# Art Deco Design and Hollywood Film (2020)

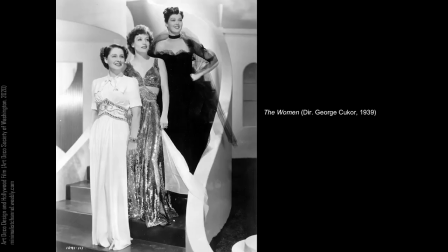If Grand Hotel was the swan song of MGM's love affair with European modernism, then 1939's The Women is the studio's going-away gift to a decade of modern interiors. Featuring two of MGM's most modern leading ladies, Norma Shearer and Joan Crawford,
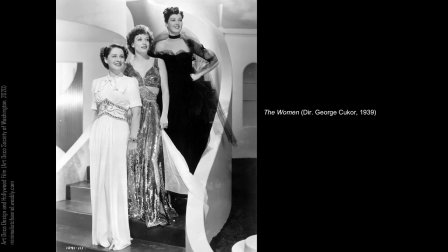the film is another masterclass in the use of settings to reveal character and propel plot.
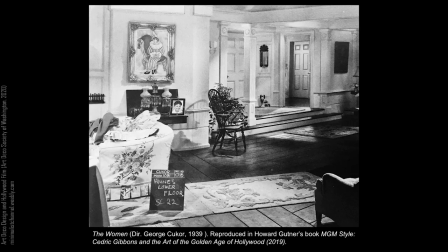Gibbon's taste is readily apparent through the film's clean lines, neutral palette, smoothed edges, and occasional dramatic gesture. The film's set decorator, Edwin Willis, spoke glowingly of how blending different styles can enhance characterization. When describing Mary Hayne's house, he notes that, quote,
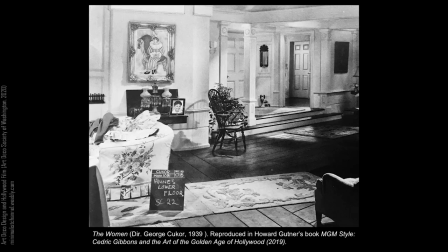the handsome mantles were inspired by those described by Nathaniel Hawthorne in The House of the Seven Gables. The painting of the little boy, Harlequin, after the manner of Picasso, is the type of thing the heroine might have seen in a gallery and liked. Far from being incongruous,
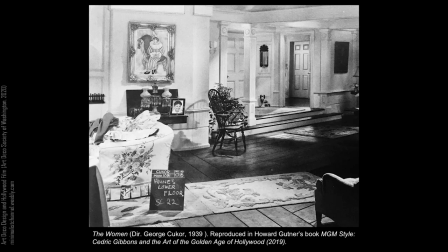it gives the room just the right personal touch and avoids a general effect that might seem too consciously decorated otherwise.
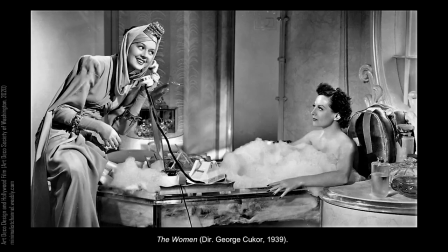The film updates and inverts the home-as-character premise of Our Dancing Daughters. Here, the heroine's contemporary conservative home is lauded, while the modern excesses of the striving crystal are ridiculed. After a decade of promotion, creative reconfigurations, and refinement of modernist forms,
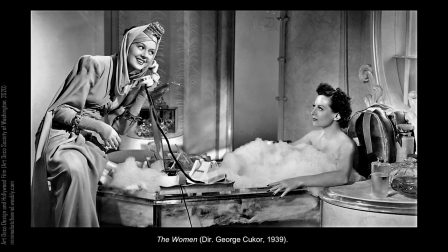films like The Women and When Women Meet earlier show how Gibbons could masterfully project and then pivot towards the more traditional settings that would come to dominate films of the 1940s.
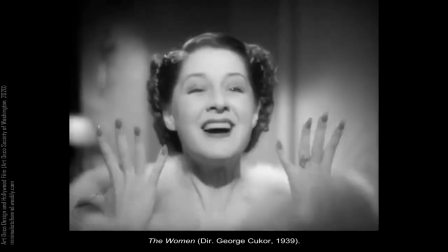I've had two years to grow claws, Mother. Jungle Red! Say, who are you to laugh, my pet?
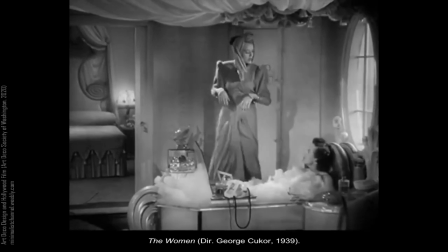I've made good with my husband. Is that the way to talk to me after all I've done for you? Oh, done what?
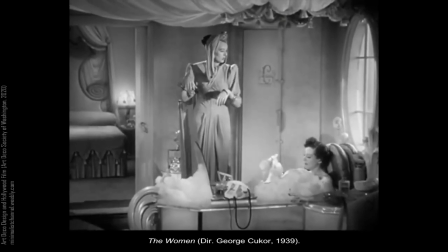You didn't know a soul when you married Stephen. After all, it wasn't easy to put you over. Stephen's fed up with the crystal in your heart.
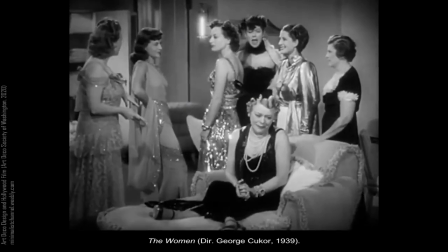You know it. Take my advice. Put your mind on your alimony. Alimony? With what Stephen can get on you, he won't have to give you a dime.
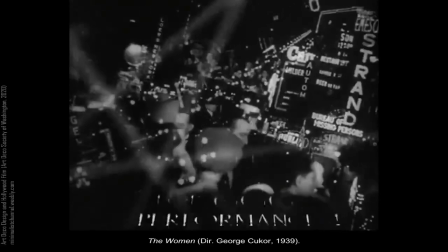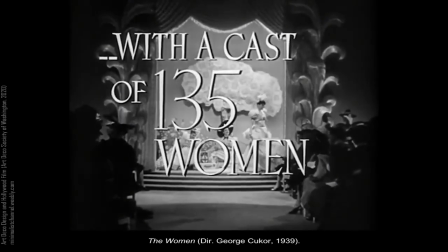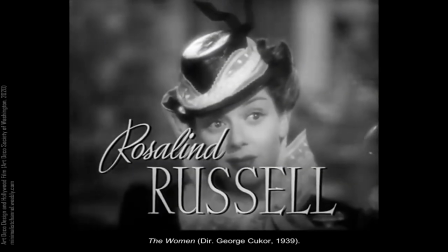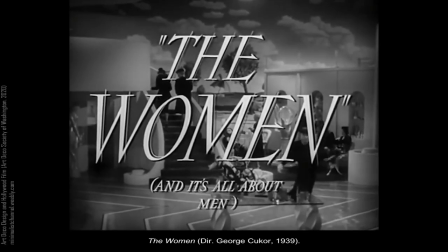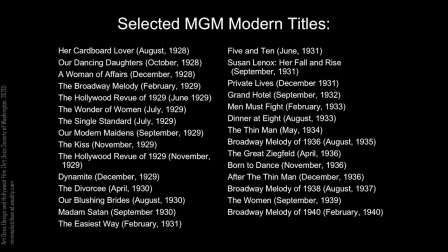MGM, as the most powerful studio in one of the country's most profitable mass-market industries, wielded enormous power in its ability to shape and quickly respond to changing popular tastes. Cedric Gibbons, as the head of MGM's art department, played no small part in this effort. as evidenced by the films MGM released in
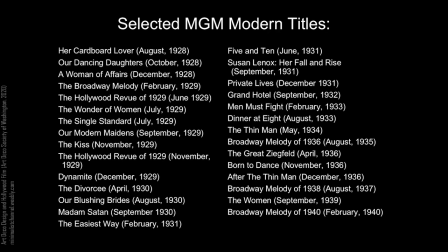the years following the 1925 Exposition and throughout the 1930s. The studio's designs during this time both respond to and herald shifts in fashion, the decorative arts, and interior design as they evolved from an exaggerated European-inspired art-modern idiom to sprawling,
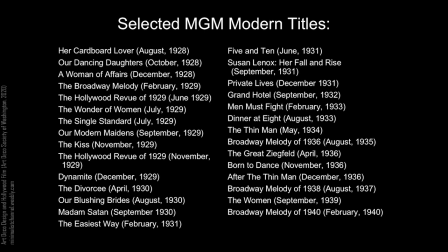streamlined forms before finally settling into a more conservative and flexible, livable modernism. It would certainly be fun to trace how the suppression of modernist interiors in the late 30s and 40s led to a blossoming of colorful mid-century modern designs,
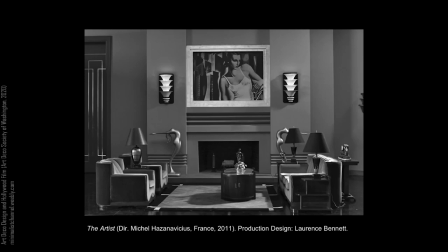but perhaps we should just end with this pictorial homage to the iconic Art Deco world created by Cedric Gibbons, Richard Day, Meryl Pye, and unnamed others at MGM, crafted by none other than a contemporary French filmmaker, which seems fitting.
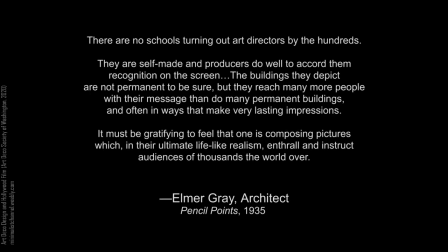thank you so much for taking time tonight to travel with me through such a long and winding road through the history of art deco film design and the important role played by mgm and its supervising art director cedric gibbons